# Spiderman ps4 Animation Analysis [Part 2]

You want to create slick Spider-Man animations like this?
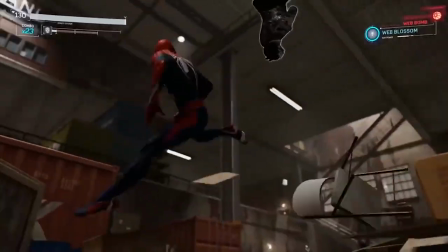And like this? Watch this Spider-Man animation analysis to discover how, coming right up.
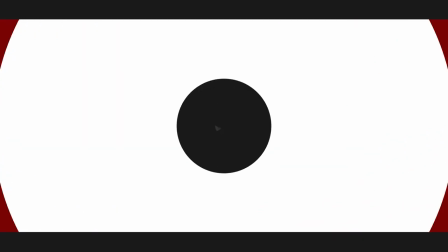Hey, what's up, animators? Rusty here from Rusty Animator. I've been a professional animator myself for 5+ years in VFX games and TV. And in this channel, we create weekly videos that help you animate at a higher level so you can quickly reach your dream job in movies or games without massive college debt. Here you'll find a mix of how-to videos, guides, tutorials, and live events just like this one. So if this is your first time here, consider subscribing and ringing the bell below. This video is a replay of a live Spider-Man animation analysis that I did with students and members of the Rusty Animator Facebook community. And this is part 2 of 2, so definitely check out part 1 if you haven't already. In each video, you're gonna learn so much that you can apply in terms of your own animation for, you know, stronger body mechanics and awesome demo-reel shots. So let's jump right in.
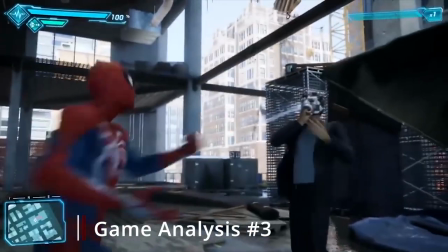77s
This is a simpler version of doing a cool demo-reel shot.
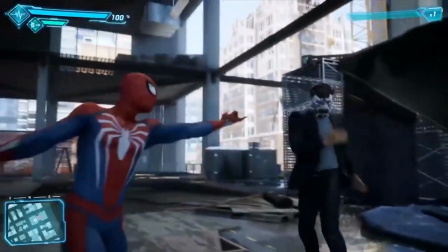82s
Doesn't involve a lot of camera craziness, doesn't involve a lot of crazy body mechanics, but it's cool.
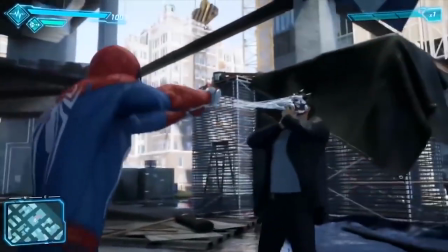89s
It's a cool idea from a character standpoint. You know, he's Spider-Man, he's got the ability to web people.
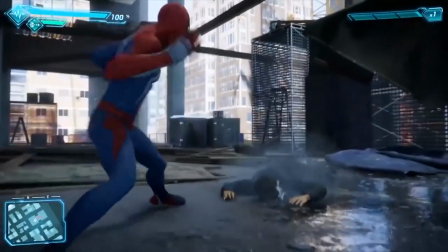95s
So what is a cool way that you could use that, those tools, those skills to make an animation takedown?
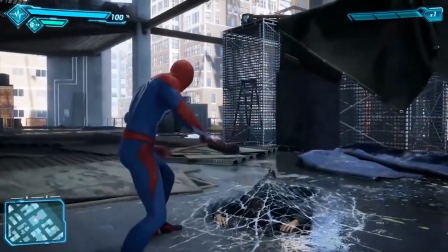103s
You yank a guy over with one web, you shoot him in the face and then yank him down to the floor with it.
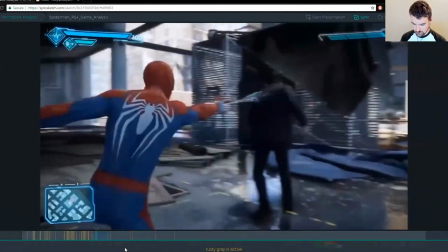111s
This is unique, you know, this pull here. So he pulls on this shoulder to get momentum to yank him over.
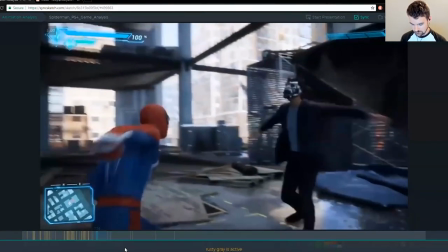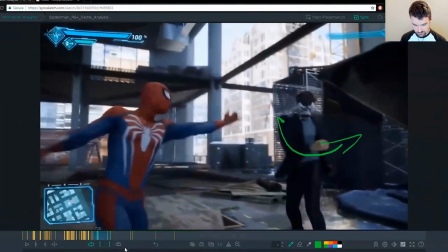124s
And these arms come across, right? So we can really see how this guy's out of control.
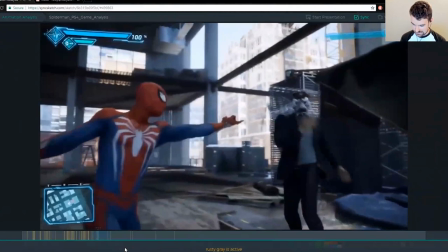130s
He wasn't expecting this yank. And then follow up into this. Clear to camera. Perfect setup for where we want to take this animation.
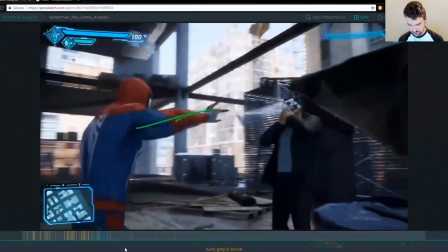146s
He double downs. Pretty simple pose.
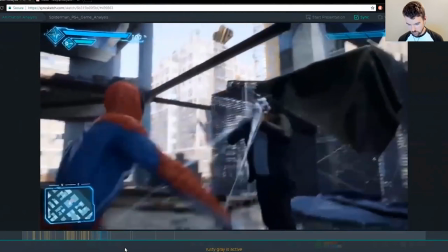158s
And what I love about this too is the way that this guy's head really leads the action.
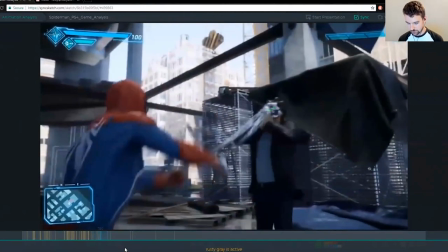163s
Because Spider-Man is pulling from here,
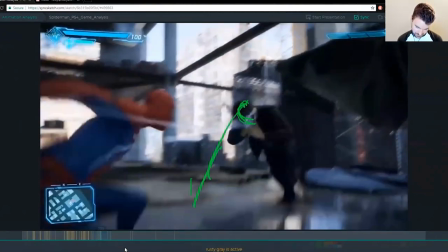167s
we really feel how this head is what's coming down first and the rest of it's just kind of like staying behind.
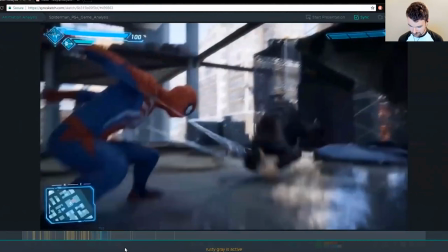173s
And especially here, this looks brutal at frame by frame.
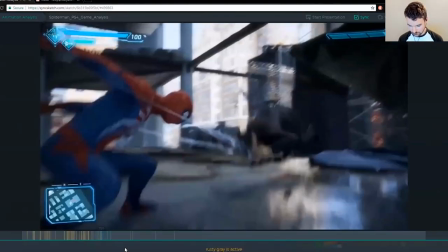180s
I mean, we get that kind of thing where he's just total face plants, you know, into this like S shape.
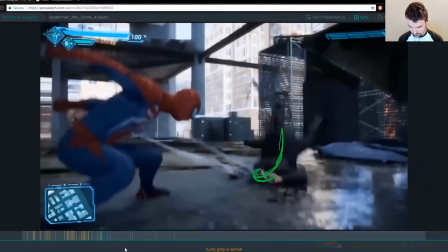187s
The head is smashed as the rest of the body is trying to catch up. The legs are behind.
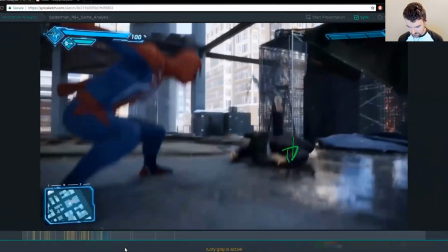195s
And then as this mass comes down, this mass pops up because it already arrived first. It pulls the bouncing ball thing where it's like, you know, letting the recoil, the momentum finish off.
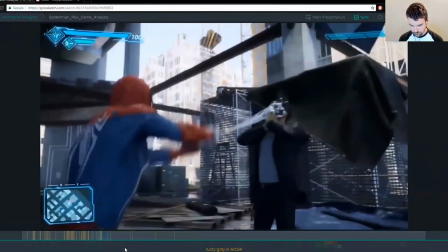214s
And Spider-Man himself,
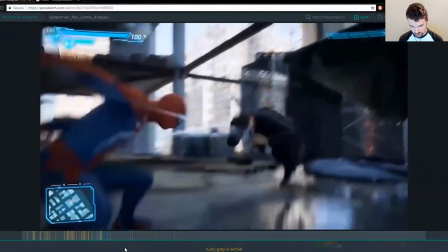218s
this is successful because we're going from this pose into more of this squash here.
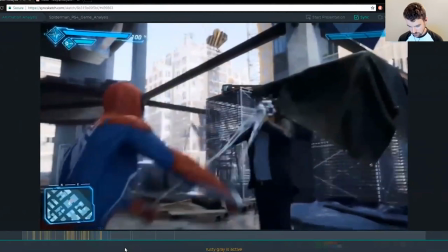227s
We get this straight stretch, this breakdown
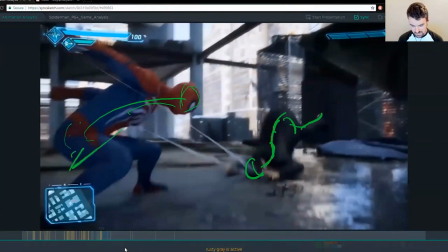237s
into that. And you just get this settle here after he's put all this energy into it. He's yanking down this way from the pelvis to give us some power into this move, right?
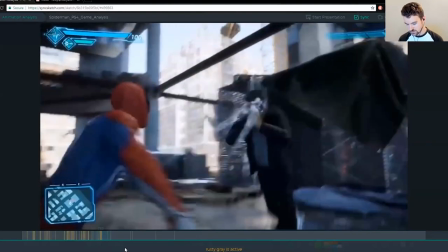246s
It's not just the arms.
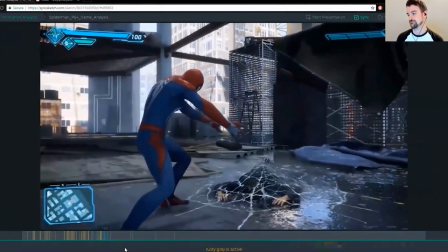252s
And this is the icing on the cake, choosing to web the guy up so he can't move, right?
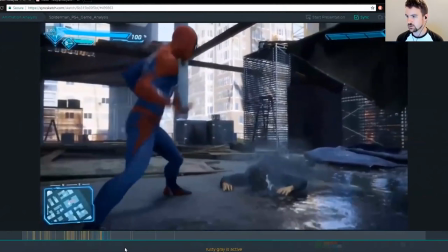257s
This is the extra thought of really knowing who your character is.
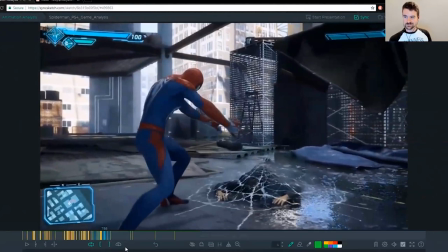260s
The animators on this obviously don't have to think about it too much because they've been given the fact that this is a Spider-Man game. But if you are creating your demo reel shots, this is why you need to think about it so that you can think of doing fun things like this.
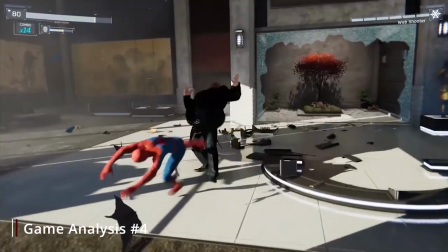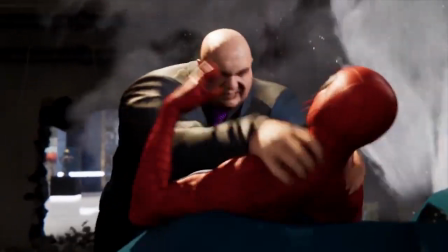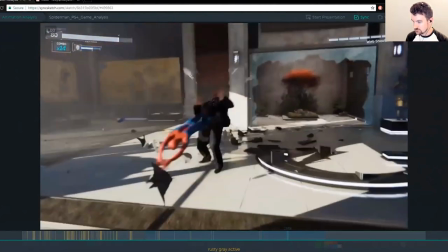288s
I love the difference in how they fight each other, how he's doing all these spin kicks, like you point out, Theron. very,
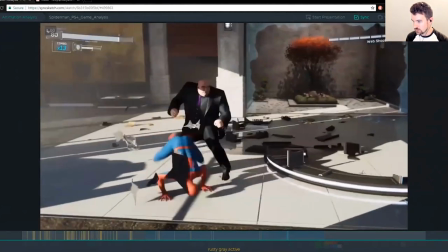296s
very gymnastic, like very martial arts, like capoeira, like the Brazilian martial art,
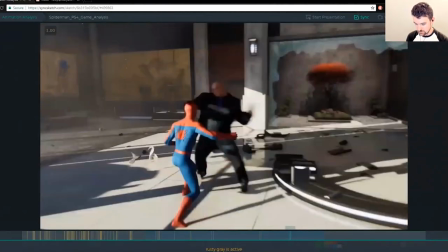304s
where they're like spinning off the ground all the time.
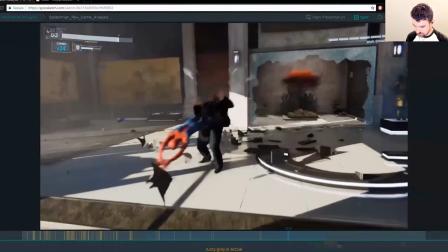308s
And then how he just is almost like a boxer slash wrestler for Kingpin.
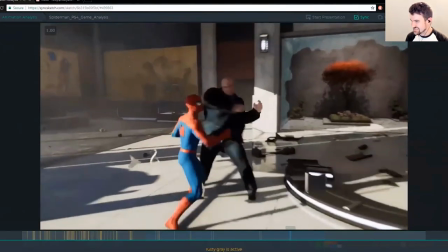317s
What I don't like is this punch.
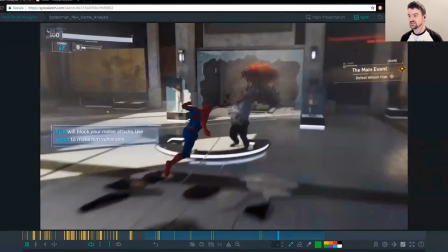325s
So when I saw this the first time, I actually didn't even see the punch. I just saw it, like what happened to Spider-Man.
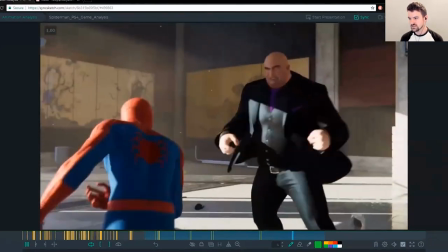331s
I'm like, oh, he got hit, but I didn't see what. And for me,
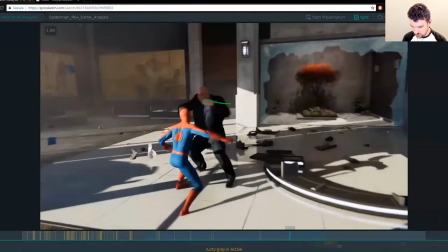336s
the whole punch is lost because the thing that's moving the most is this hand as this movement starts, right?
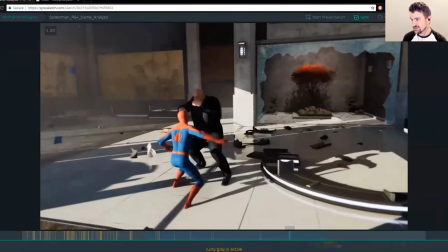342s
This hand is pretty still and it's hidden in silhouette, which again, the player could probably move around.
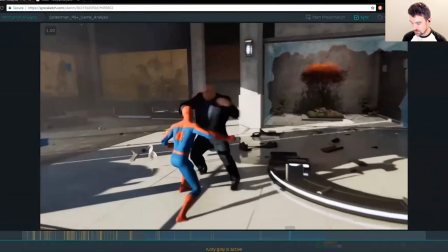348s
But like with this hand moving so much, I'm looking here
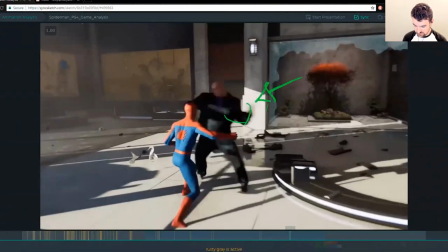356s
and I'm not seeing any of this stuff going on. And all of a sudden it's like, there's a punch.
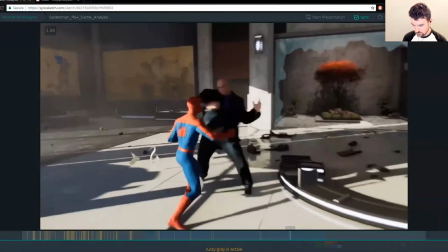363s
Right?
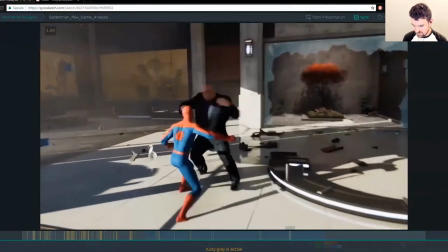368s
So that for me hits a little weak.
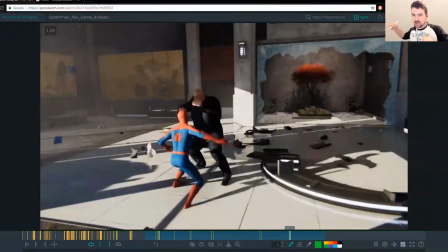372s
I would probably keep this more contained, let this wind back a little bit, maybe let the chest go first as this is winding back, and maybe get that a bit higher so that from all these different angles, it's really clearly above Spider-Man's head. You know, it could be something more like this, right? And then that punch comes through and it's very clear.
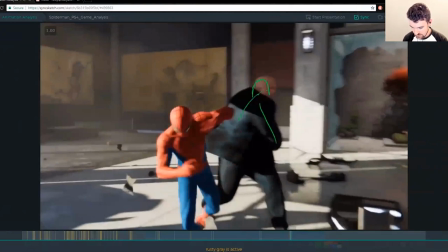394s
This is good. Like the after pose for him and how that follows through is fine. But it's the antics that bothers me.
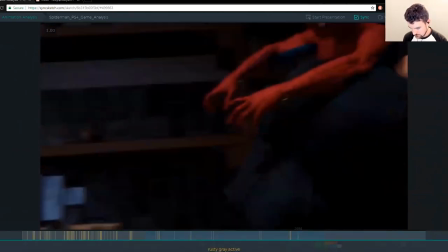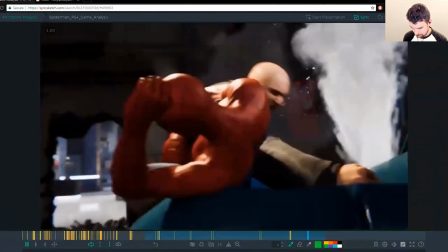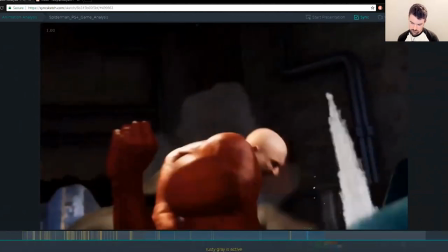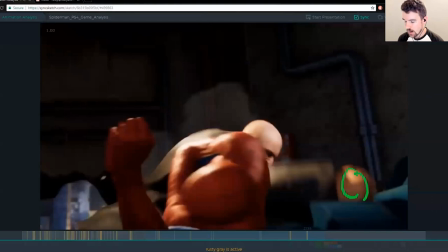418s
I really love showing that contact frame. I would just like, from an art standpoint, I'd always push for this.
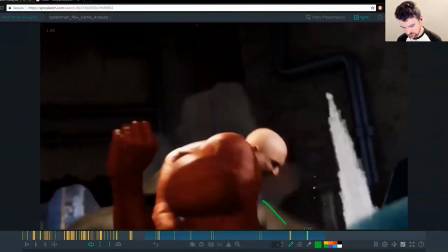424s
Like when I was doing cycles of a game studio, I was always like, you're always kind of fighting that balance of like, will this fit the game engine's needs, where like this move has to be 12 frames? And then will it fit my artistic need, or like the feeling that we want to get out of this character?
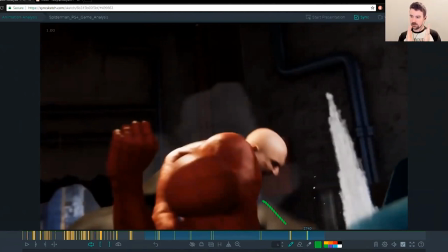443s
Or I'm always fighting that battle between the two, where it's like, okay, but if I delete this frame and then move this thing slightly and then move that, then I can make it a little bit better with the same amount of frames that I have to work with, or what, or whatever your limitation is.
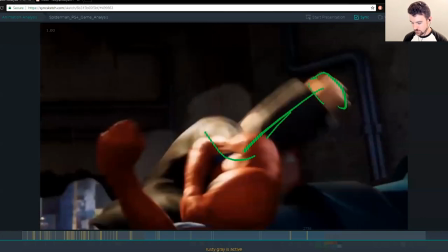457s
So I'm always looking for ways to cheat that. And
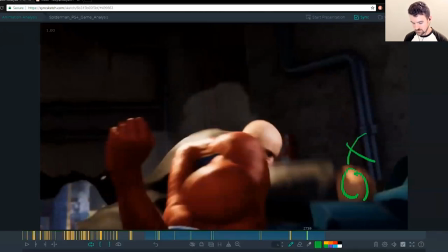464s
so my instinct would be to, again, cut this,
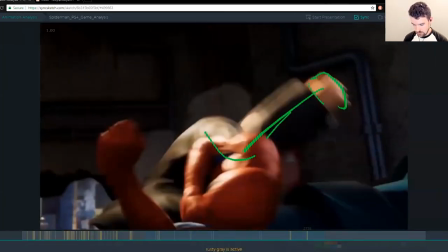468s
just have this frame, and then this could be a cool opportunity to maybe smear it out, so that this connects a little bit better. You might drop this lower if you're going to cut that one frame and then smear it from there.
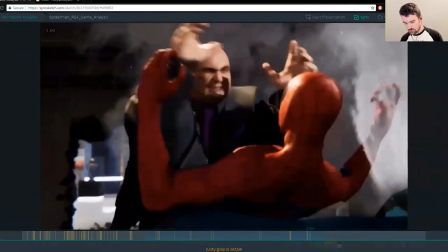492s
But I think that would hit so much harder. And this grab is a bit soft.
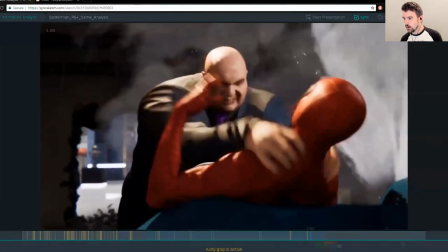500s
Why?